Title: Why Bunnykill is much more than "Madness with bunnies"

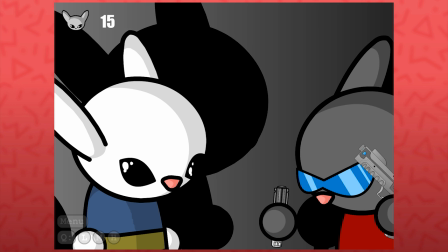Also a huge thank you to fans and viewers who submitted questions along the way.
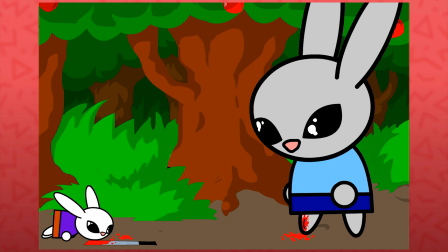I'll be including clips from that interview throughout, and I would encourage users to post any follow-up questions here in the comments.
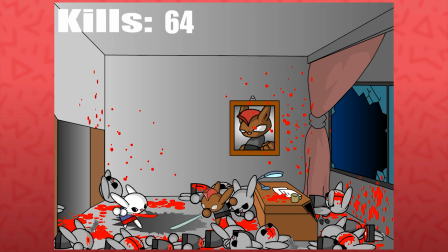Modus has found new communities on Twitch and Discord, and doesn't really want those to get swept away and overwritten by the old Bunny Kill fandom.
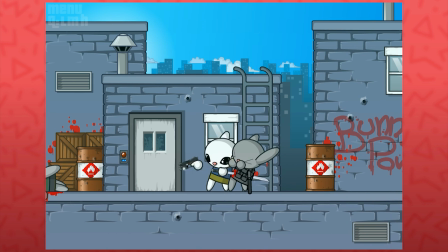So please be understanding of that personal space, and respect his wishes to not flood his chats with Bunny Kill related things.
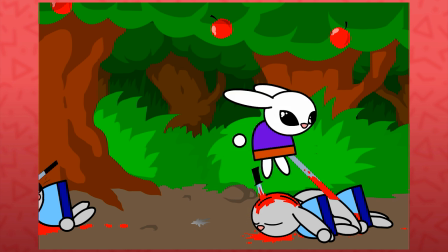I find it's rare for a submission that was so unabashedly inspired by another series to emerge from underneath that shadow.
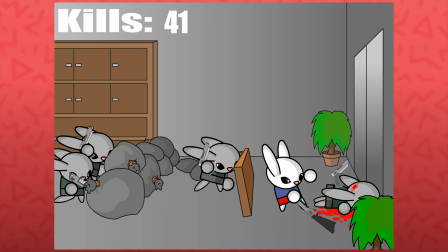Certainly not this quickly, yet almost immediately,
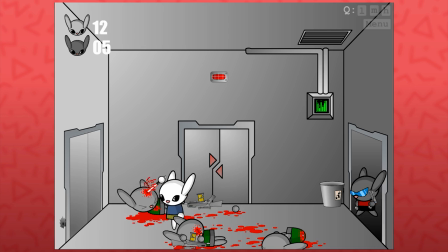users saw Bunny Kill's quality and uniqueness and appreciated how it wore that inspiration on its sleeve.
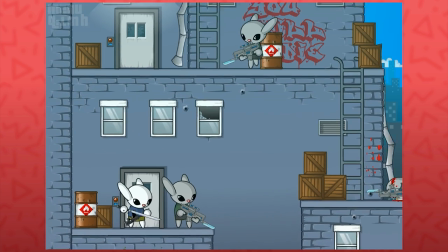Rather than hiding from it, Bunny Kill was instantly recognizable as being Madness with bunnies.
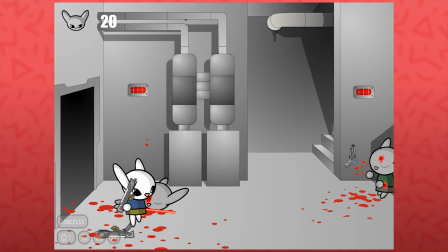And Modus would include Inspired by Madness directly in the end of animation credits.
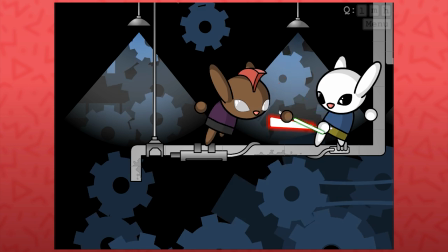Maybe Modus accepting that origin made it easier for the viewers to embrace as well.
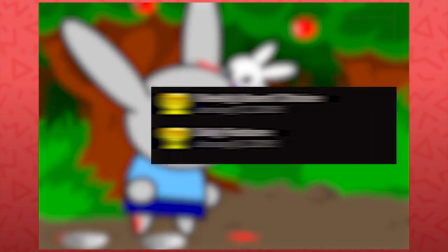The very first Bunny Kill managed to grab both the daily and weekly first awards,
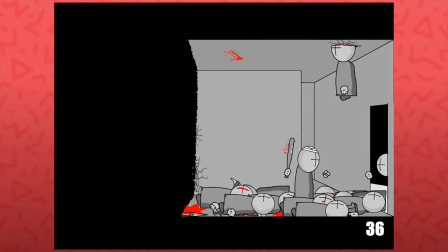something Crinkles wasn't able to achieve until his third Madness combat. that.
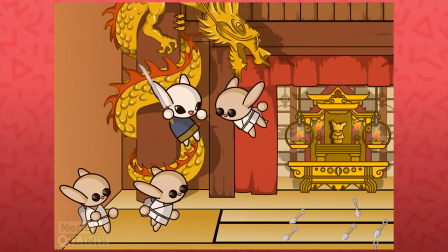Not to undermine either series, Madness had to walk before these bunnies could dash around the screen like absolute lunatics.
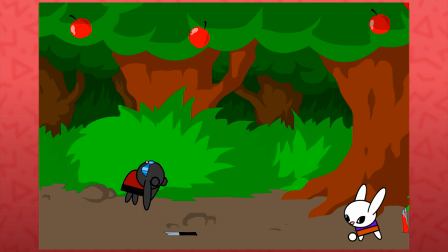While Modus admits some were unable to see Bunny Kill as more than a ripoff, the majority admired it on its own merits.
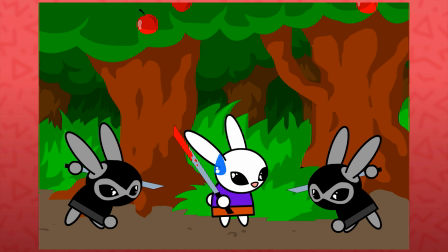Viewers praised its style, detail, and most of all,
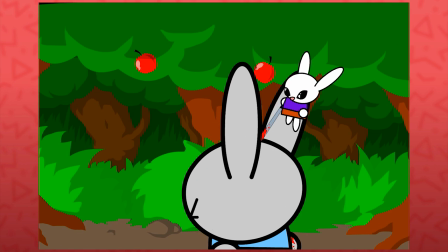the twisted fun of seeing cute little bunnies splattering each other on the floor.
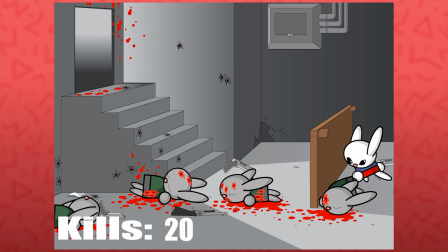From a decade-old reply over on Newgrounds,
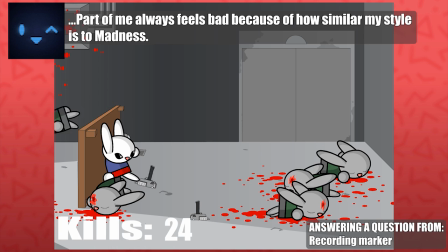Part of me always feels bad because of how similar my style is to Madness.
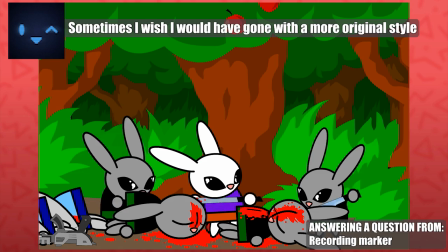Sometimes I wish I had gone for a more original style. After which,
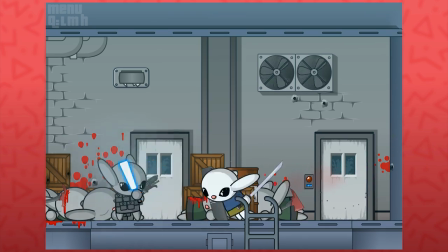Modus goes on to share he felt somewhat guilty that the inspired
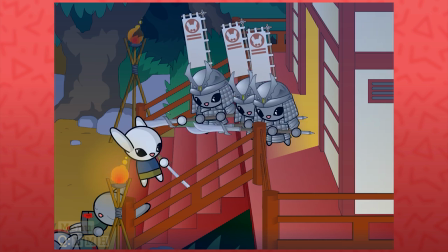by Madness is missing in the credits of some of the later installments.
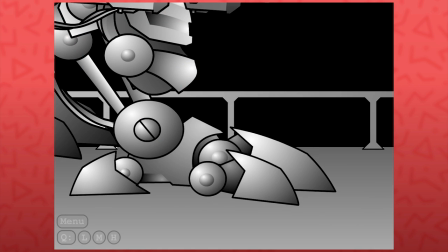But I think Modus can rest easy knowing that he had fully eclipsed that inspiration as the series expanded and evolved.
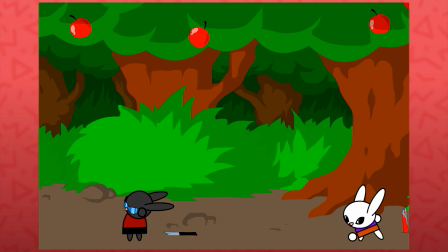Bunny Kill's origins may have been inspired by something else, but it long ago came into its own.
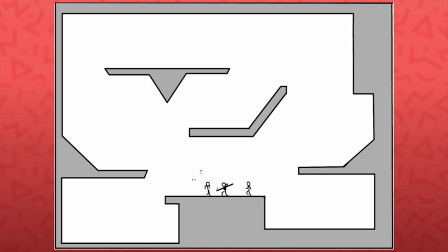Prior to the first entry, Modus and his friend Rajanen teamed up to make the JASF series,
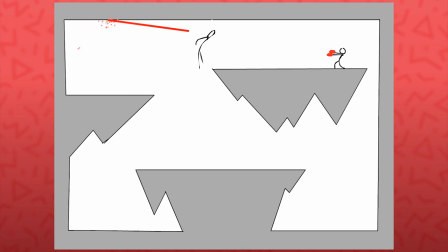standing for Just Another Stick Fight. I really love that Modus's primary two series on Newgrounds are both based around
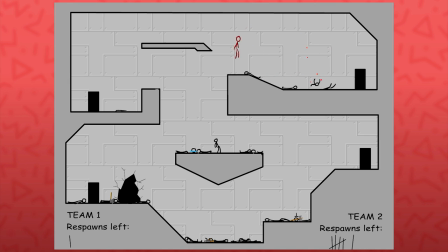leaving his mark in two major styles of fighting-based web animations,
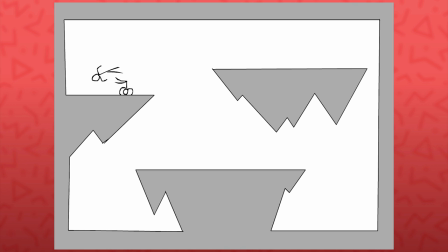Madness and Stick Fights.
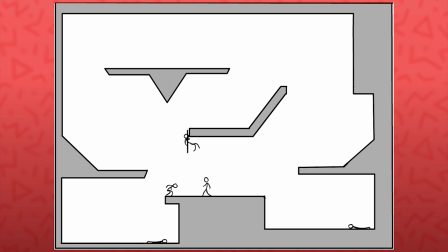In JASF, Modus took on the frame-by-frame fighting, while Rajunin contributed the techno soundtrack.
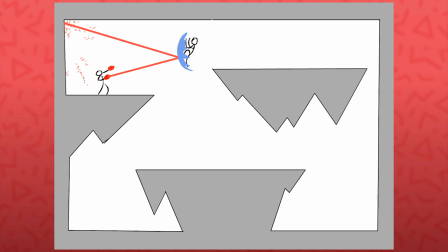Even the very first of these makes strong use of visual effects, superpowers, and sound effects to sell the action.
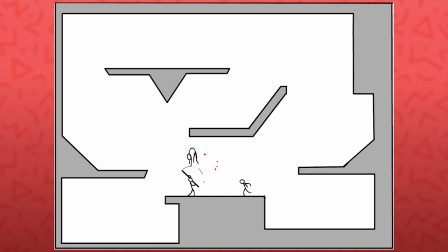Contrary to its title, it may have been a mostly generic stick fight,
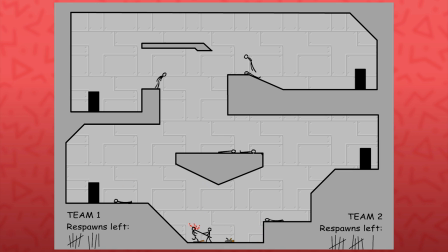but it did prove that Modus had a talent for staging action, presenting new ideas, and delivering a polished product.
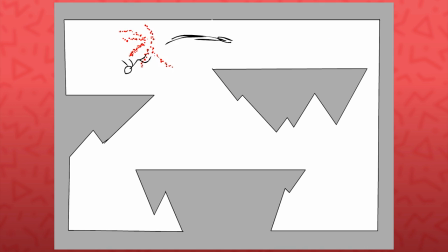And he would have only been a teenager at the time. JASF was my first animation.
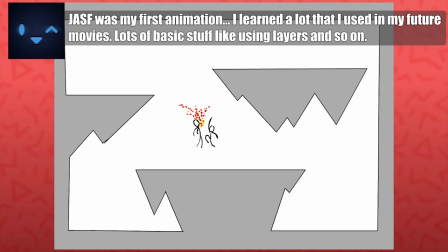I learned a lot that I used in my future movies. Lots of basic stuff like using layers and so on.
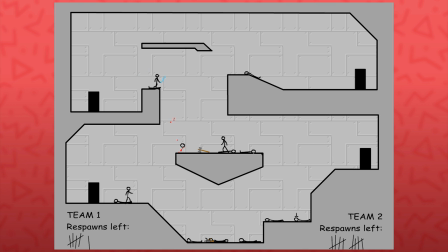I personally enjoyed in the third installment when the weapons become more varied. And he added the unique visual of counting respawns. As if we were watching live gameplay of some stick team death match. Work was started on a fourth JASF, but it was set aside to make Bunny Kill instead.
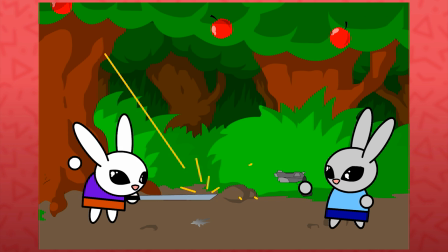Which itself is neither just another stick fight nor just another madness combat.
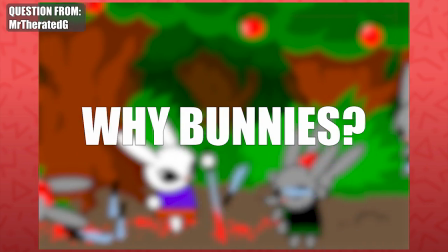When asked by a fan why bunnies, Modis shared,
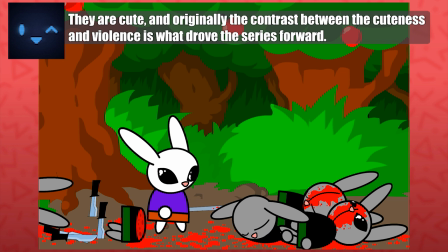they are cute and originally the contrast between the cuteness and violence is what drove the series forward.